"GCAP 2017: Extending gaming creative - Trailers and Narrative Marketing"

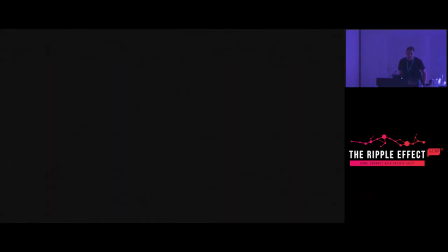(24:23)
So we managed to do that trailer with only sort of two reveals. I think both of those puzzles featured were in the demo as well. So it's pretty important that to show how the game works, but we definitely wanted to show the kind of process as much as that as well. So, I mean, that can be a kind of important takeaway as well.
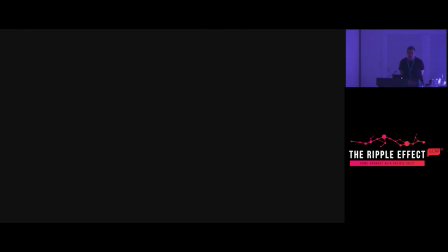(24:42)
If you've been working on something for a long time and there's something really unique in the process, could be in, you know, the coding or mechanics of the game, the script or the sound. Like, you can use that as a central focus of the trailer to really get interest in the game. finding something that's unique like that is really
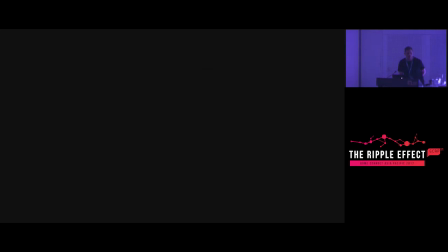(25:01)
important and it's also key to try and get your head out of the game if you've been working on it for that long maybe even come back to your original concepts and really try and find something that is is central to it that you can show off you don't need to explain everything in a trailer in one
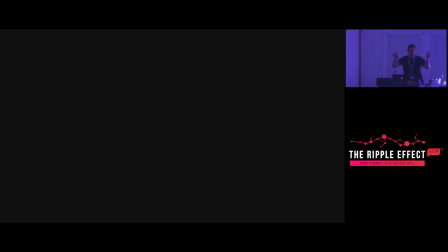(25:17)
go especially with big titles that pop up showing all the features because I mean that's what everybody defaults to and it It won't really stand out if you're doing that. So the next thing I wanted to show you guys was a case where we
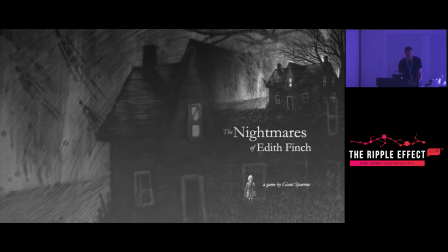(25:34)
were developing a trailer for a game that was really early in production. So Giant Sparrow was developing a game What Remains of Edith Finch, which is its final name.
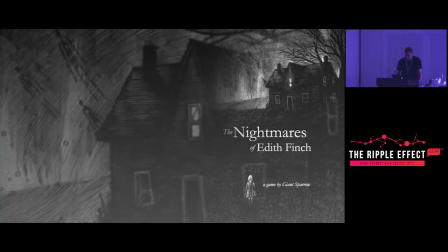(25:47)
It was The Nightmares of Edith Finch to begin with. and they again had a presentation that was coming up and needed a teaser trailer for it. The problem with it was that there was very little assets that were kind of visually usable.
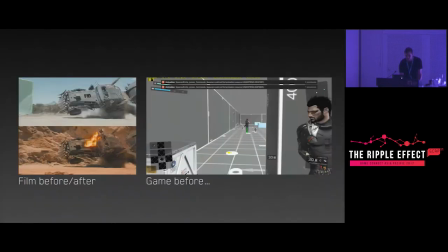(26:05)
So this is a big difference between when we do any trailers or titles for films versus games. When you're looking at a trailer for a film, you might be dealing with a shot that's half finished, but you're only dealing with that shot.
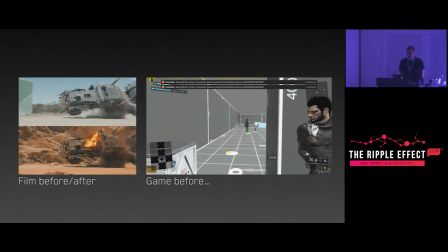(26:20)
The scene that you've got to composite in around it is literally for that frame range and you can work on that shot and develop that shot to a finished state. But when you're looking at a shot from a game, you might have to develop the textures and assets that happen across a whole level just to fill up that certain scene.
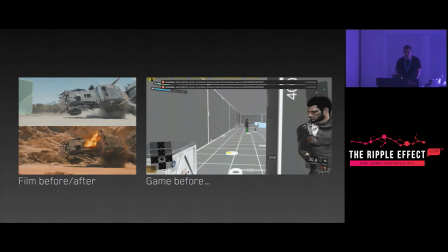(26:39)
So it's something that's not really viable in production sometimes to just fill out a scene with something just for one shot in a trailer.
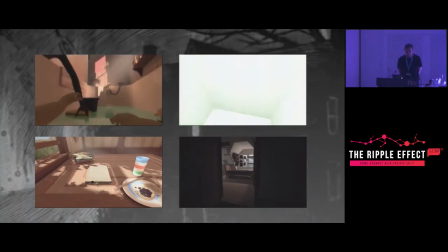(26:50)
So, these are kind of some of the game captures that we were given around the time that we were asked to develop the trailer.
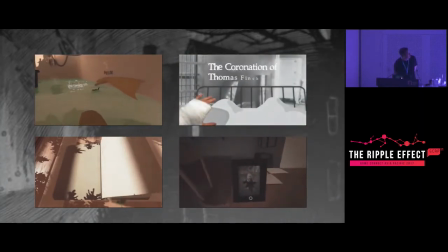(26:58)
And as you can see, they really sort of range from block outs to parts of the game that
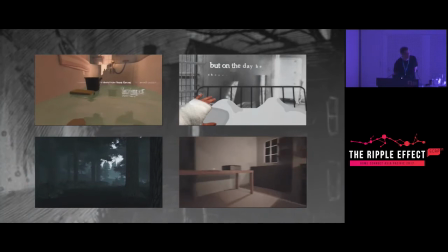(27:06)
things like type and font were just placed in for placeholders,
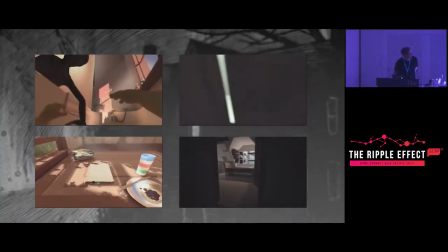(27:10)
and a lot of things were buggy and not loading properly. we weren't actually able to get a working version of the game to use
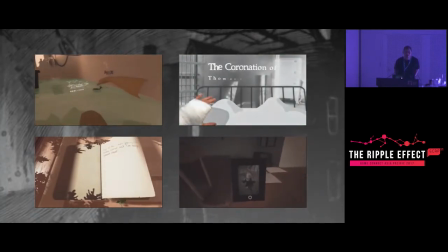(27:18)
ourselves. So there was a bunch of footage, but none of it was really to that level that you want to show off by itself.
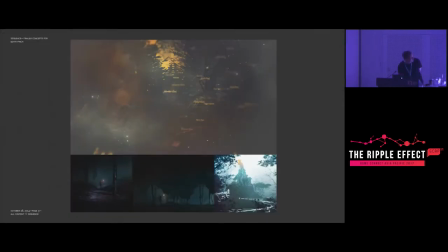(27:28)
We worked on a couple of different concepts. That one's a little tricky to see, sorry. One was based around the idea of the family tree, which is something that is really central to the narrative of this game. and we wanted it to be a mix between concept art and some of the footage from the game.
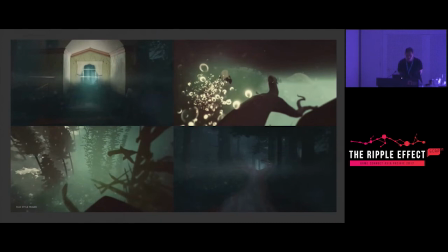(27:48)
The second pitch we had was taking some of this footage and really melding it together, creating little collages of like the images overlaid over each other and this was to really push the idea of mood in the game.
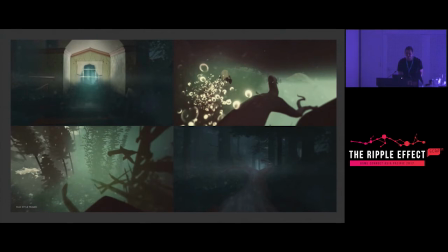(28:01)
It's a very sort of mysterious dark game and that was one of the themes in the brief they really wanted to push across. So this was sort of a way of merging stuff together and kind of hiding the assets a bit, but getting the mood across.
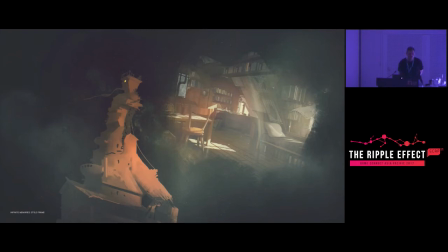(28:16)
The third option we were looking at was using the existing concept art that was there, which was all really beautiful and is often a good way to deal with an early trailer because you have those really nice-looking assets that you can use early on.